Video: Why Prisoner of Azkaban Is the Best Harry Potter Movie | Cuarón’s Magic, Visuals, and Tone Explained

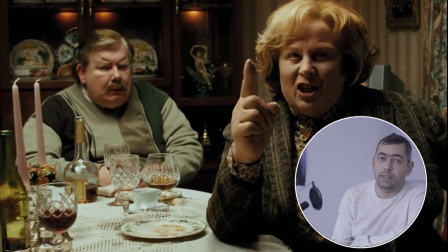You ever wonder why Prisoner of Azkaban feels so different?
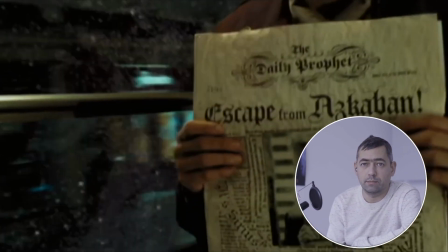I mean, we all know the Harry Potter series is magical, but this film takes it up a notch.
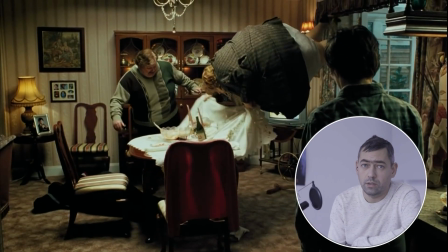And I'm not just talking about flying Aunt Marge, although that's pretty wild.
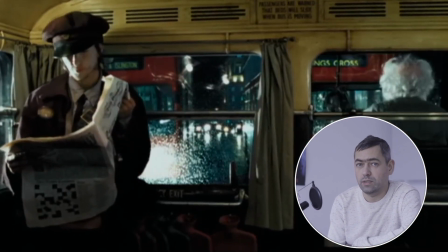Prisoner of Azkaban doesn't just show us magic, it is magic. And today, we're diving into why this movie is, hands down, the best in the series.
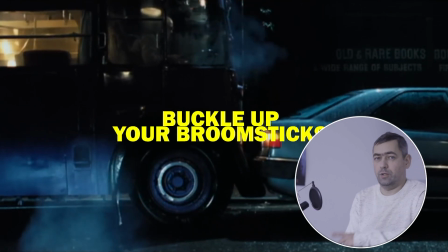Buckle up your broomsticks.
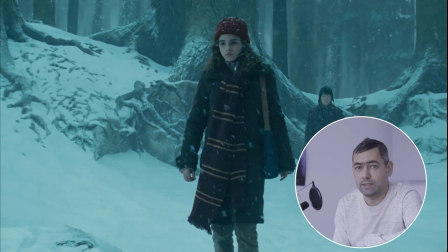Whether you've already sworn it's your favorite, or you're still trying to figure out what makes it so special, we've got you covered.
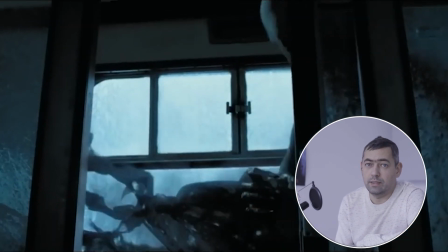Spoiler alert, it's not just about the time travel, the Dementors, or Sirius Black's epic entrance. Well, maybe a little bit about Sirius Black's entrance. Let's break it all down.
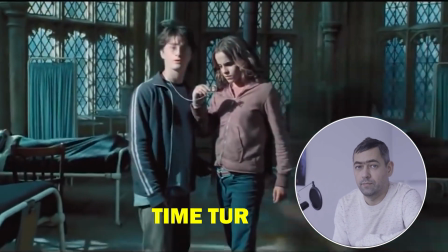From flying broomsticks to time turners, and yes, that ridiculously cool talking head on the night bus.
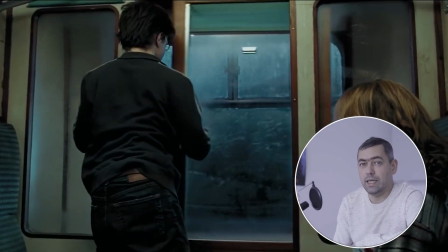Prisoner of Azkaban changed the game. So what made it stand out?
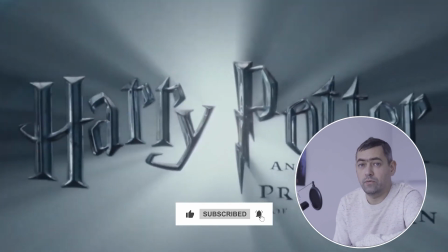Let's go! After the first two films, which were directed by Chris Columbus and had a whimsical,
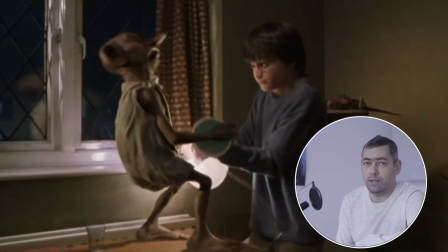almost childlike charm, the producers faced a challenge. The third book was darker, more complex.
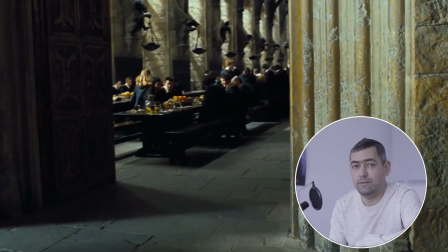It needed someone who could capture that shift in tone. But here's the thing. Cuarón wasn't the first choice. At the time, he was still a rising star, known mostly for his smaller dramas. Believe it or not, when the offer to direct Prisoner of Azkaban came, he didn't even take it seriously at first. We have Guillermo del Toro to thank for what we eventually got. He convinced Cuarón to read the books and take on the project.
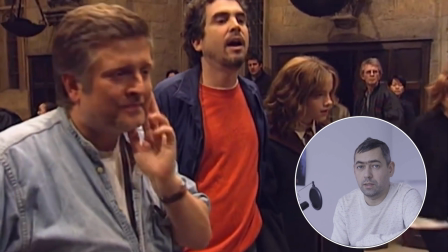And wow, are we glad he did. So how did Cuarón approach this pivotal story, and why does it work so well?
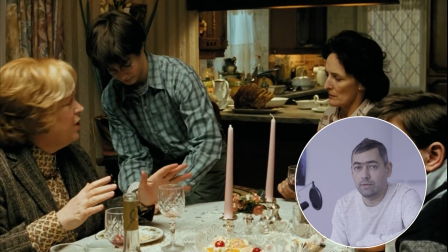The opening scenes of Prisoner of Azkaban give us a playful but slightly eerie vibe. When Harry's aunt insults his parents, instead of a somber response,
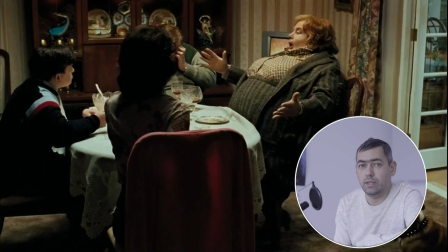we get this comedic sequence where she literally inflates and floats away like a balloon.
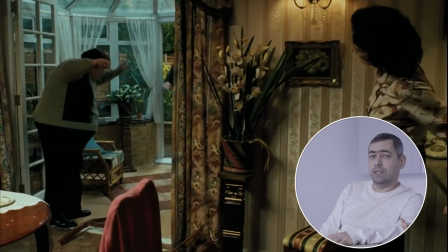It's a funny moment, but it's also a clever way to set the tone. There's a sense of whimsy, sure, but beneath it, there's something unsettling, something darker.
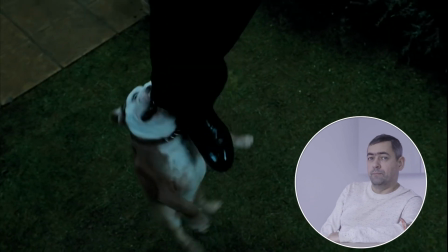This balance between light and dark runs throughout the entire film. And then we get the first real glimpse of danger.
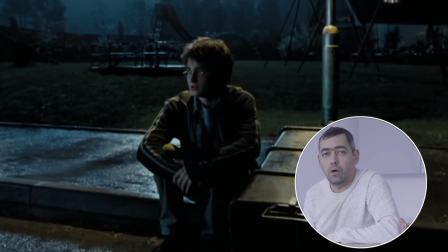Harry escapes into the night, only to find himself alone in a playground. It's here that we first see the Grim,
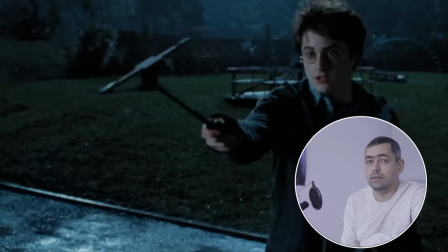the mysterious black dog that's supposedly an omen of death.
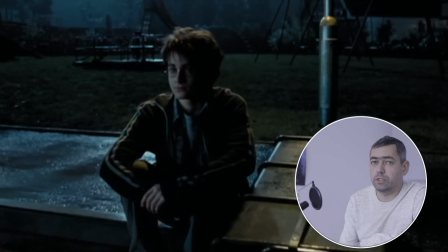Now, what makes this moment so striking is how Cuarón directs it.
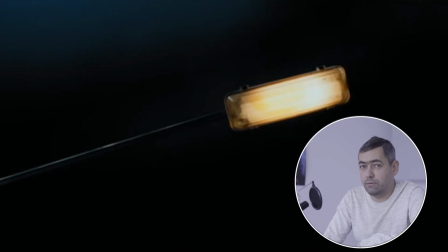The swings creak. The lamp flickers. It's almost like a horror movie.
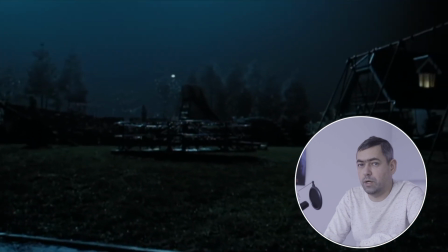But then, just when you think things are about to get really dark, boom!
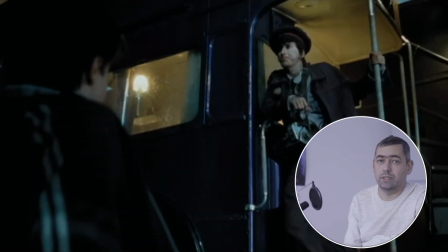The night bus bursts onto the scene, and we're off on this wild, ridiculous ride through the streets of London. This is pure Cuarón. He's letting us know that while danger exists, it's on the edges.
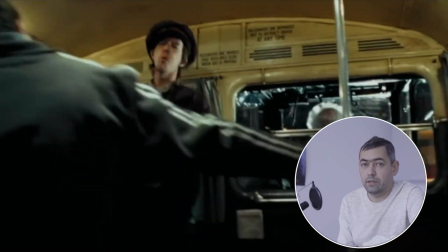For now. But that won't last. Let's talk about one of the film's most famous moments.
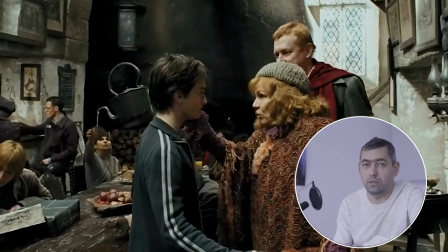The conversation between Harry and Arthur Weasley at the Leaky Cauldron. What's interesting is that it starts off wide and cozy.
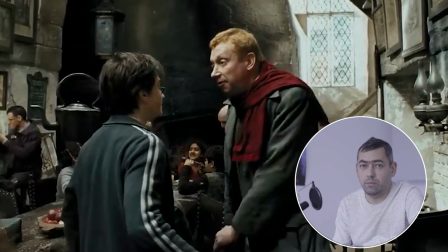Just Harry surrounded by people who care about him. But as Arthur warns Harry about Sirius Black, Cuarón does something subtle but brilliant.
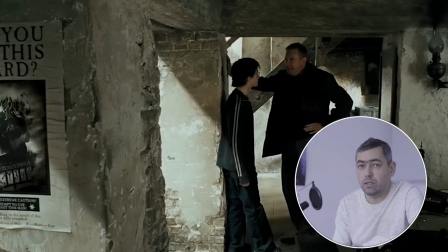Instead of cutting between shots, the camera zooms in, slowly isolating the characters as the mood shifts.
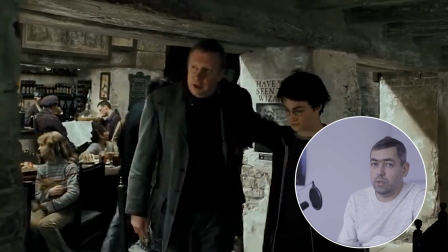The lighting dims, and the wanted poster of Sirius Black looms over the conversation. There's this growing tension, and it's all done in one take.
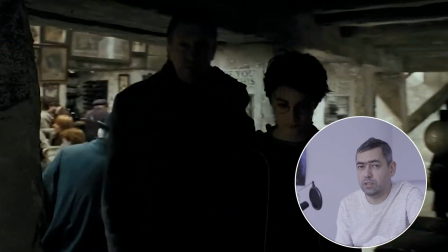No flashy cuts, no unnecessary action. Just pure, tense storytelling through camera movement.
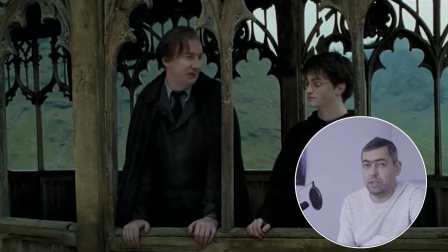And it's not just the big moments where Cuarón shines. Even in quieter scenes, like the conversation between Harry and Lupin on the bridge, there's an emotional weight.
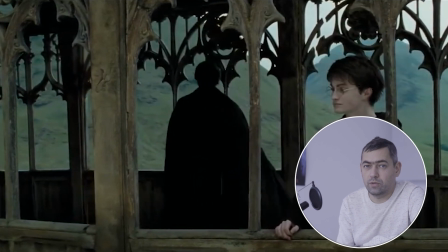The camera slowly zooms in, capturing Harry's reaction as Lupin talks about his parents. It's these subtle touches that make Prisoner of Azkaban feel so mature and grounded,
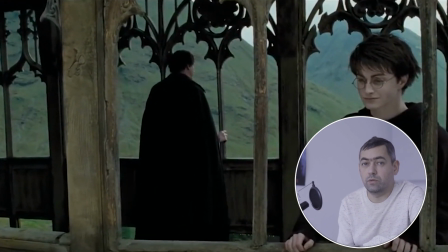even though it's set in this fantastical world. Of course, we have to talk about the time turner sequence.
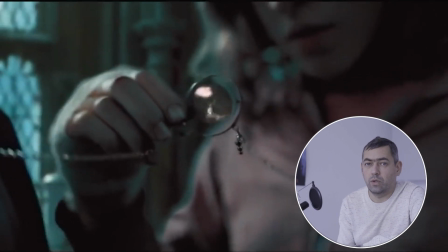This is where Cuarón gets to flex his creative muscles.
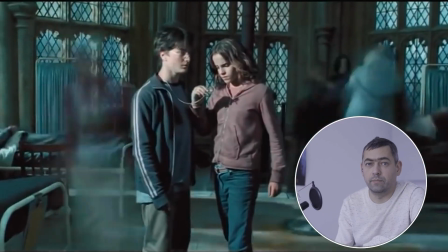As we follow Harry and Hermione through time itself, the camera glides through glass and clock mechanisms,
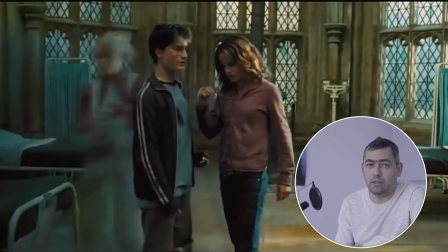giving us this seamless feeling of time literally rewinding. It's one of the most visually stunning moments in the entire series, and again, it serves a narrative purpose. It's showing us how Harry's world straddles both the magical and the muggle. Now let's talk about the cast. Cuarón brought in some heavy hitters.
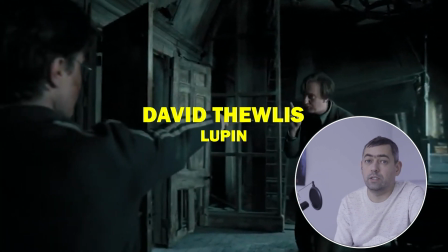Gary Oldman as Sirius Black, David Thewlis as Lupin, and Timothy Spall as Peter Pettigrew.
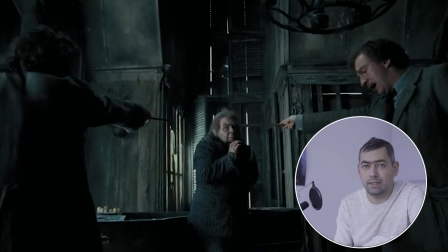These performances add so much depth and complexity to the film, especially during their scenes with Alan Rickman's Snape.
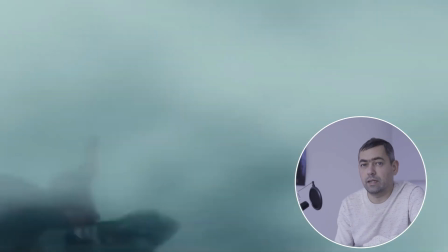And then we have the Dementors. These are the moments where the film dives into genuine terror.
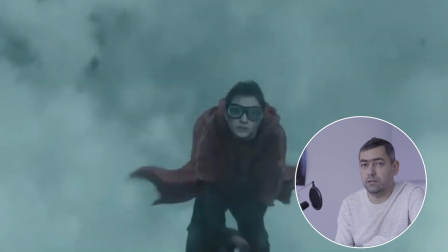The Quidditch match, for example, is unlike anything we've seen before.
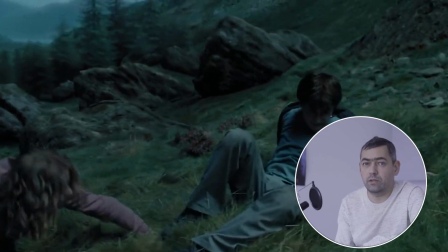There's real danger here. One thing that makes Prisoner of Azkaban so special is Cuarón's attention to detail.
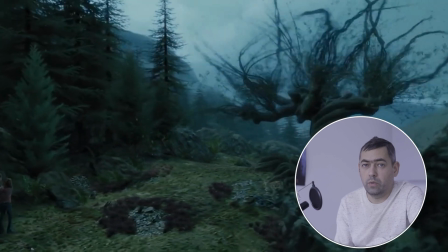Every frame feels alive. From the Whomping Willow marking the seasons to the subtle changes in the students' uniforms, Hogwarts feels real in this movie, like a living, breathing world.
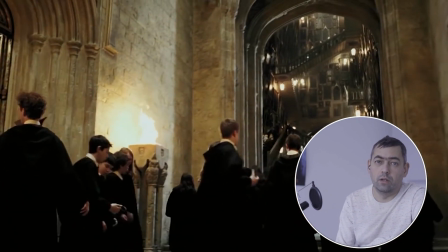Whether it's the floating candles in the Great Hall or the paintings that seem to have a life of their own, Cuarón fills every shot with rich background detail.
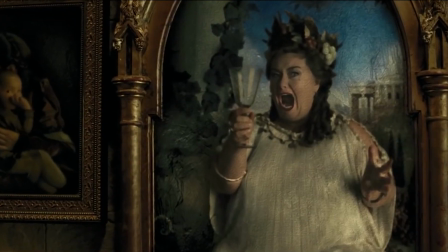And let's not forget, this was John Williams' final contribution to the Harry Potter series. His score elevates every scene, adding that final layer of magic to the film. So what did Cuarón accomplish with Prisoner of Azkaban?
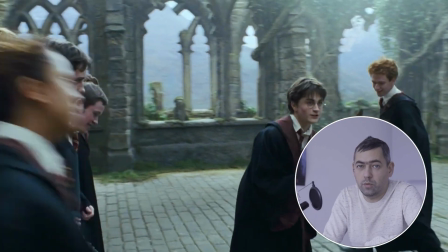He took a beloved children's story and transformed it into something darker, richer, and more nuanced. This was the moment where Harry Potter grew up, and Cuarón was the perfect person to guide us through that transition.
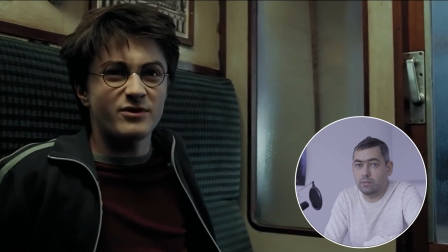Okay, let's be real. If Prisoner of Azkaban didn't totally blow your mind back in the day, I highly recommend a rewatch.
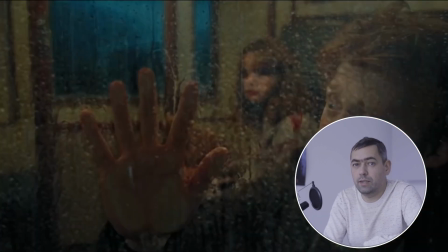It's not just a movie, it's a journey through time, space, and emotional roller coasters that we never saw coming.
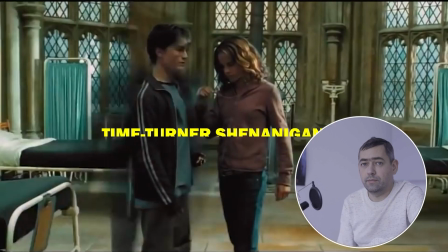So what was your favorite moment? Time Turner shenanigans, the eerie Dementors, or just Harry's epic glow-up?
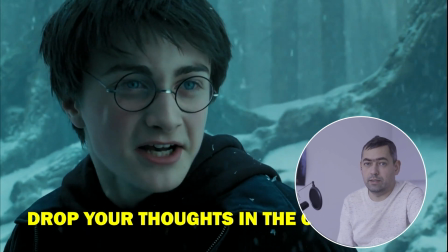Drop your thoughts in the comments. No Marauders map needed.
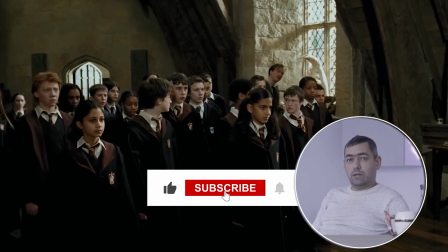Like, subscribe, and hit the bell icon faster than a firebolt.
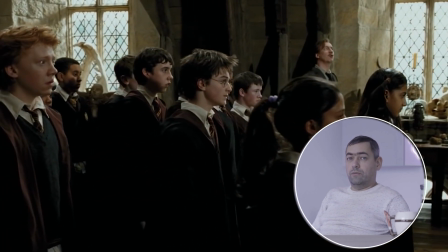And hey, if you want more breakdowns of your favorite movies, hit that subscribe button.
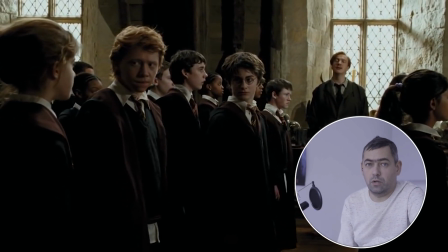It's kind of like casting Lumos on your feed. Brightens it right up. Thanks for hanging out. And until next time, mischief managed.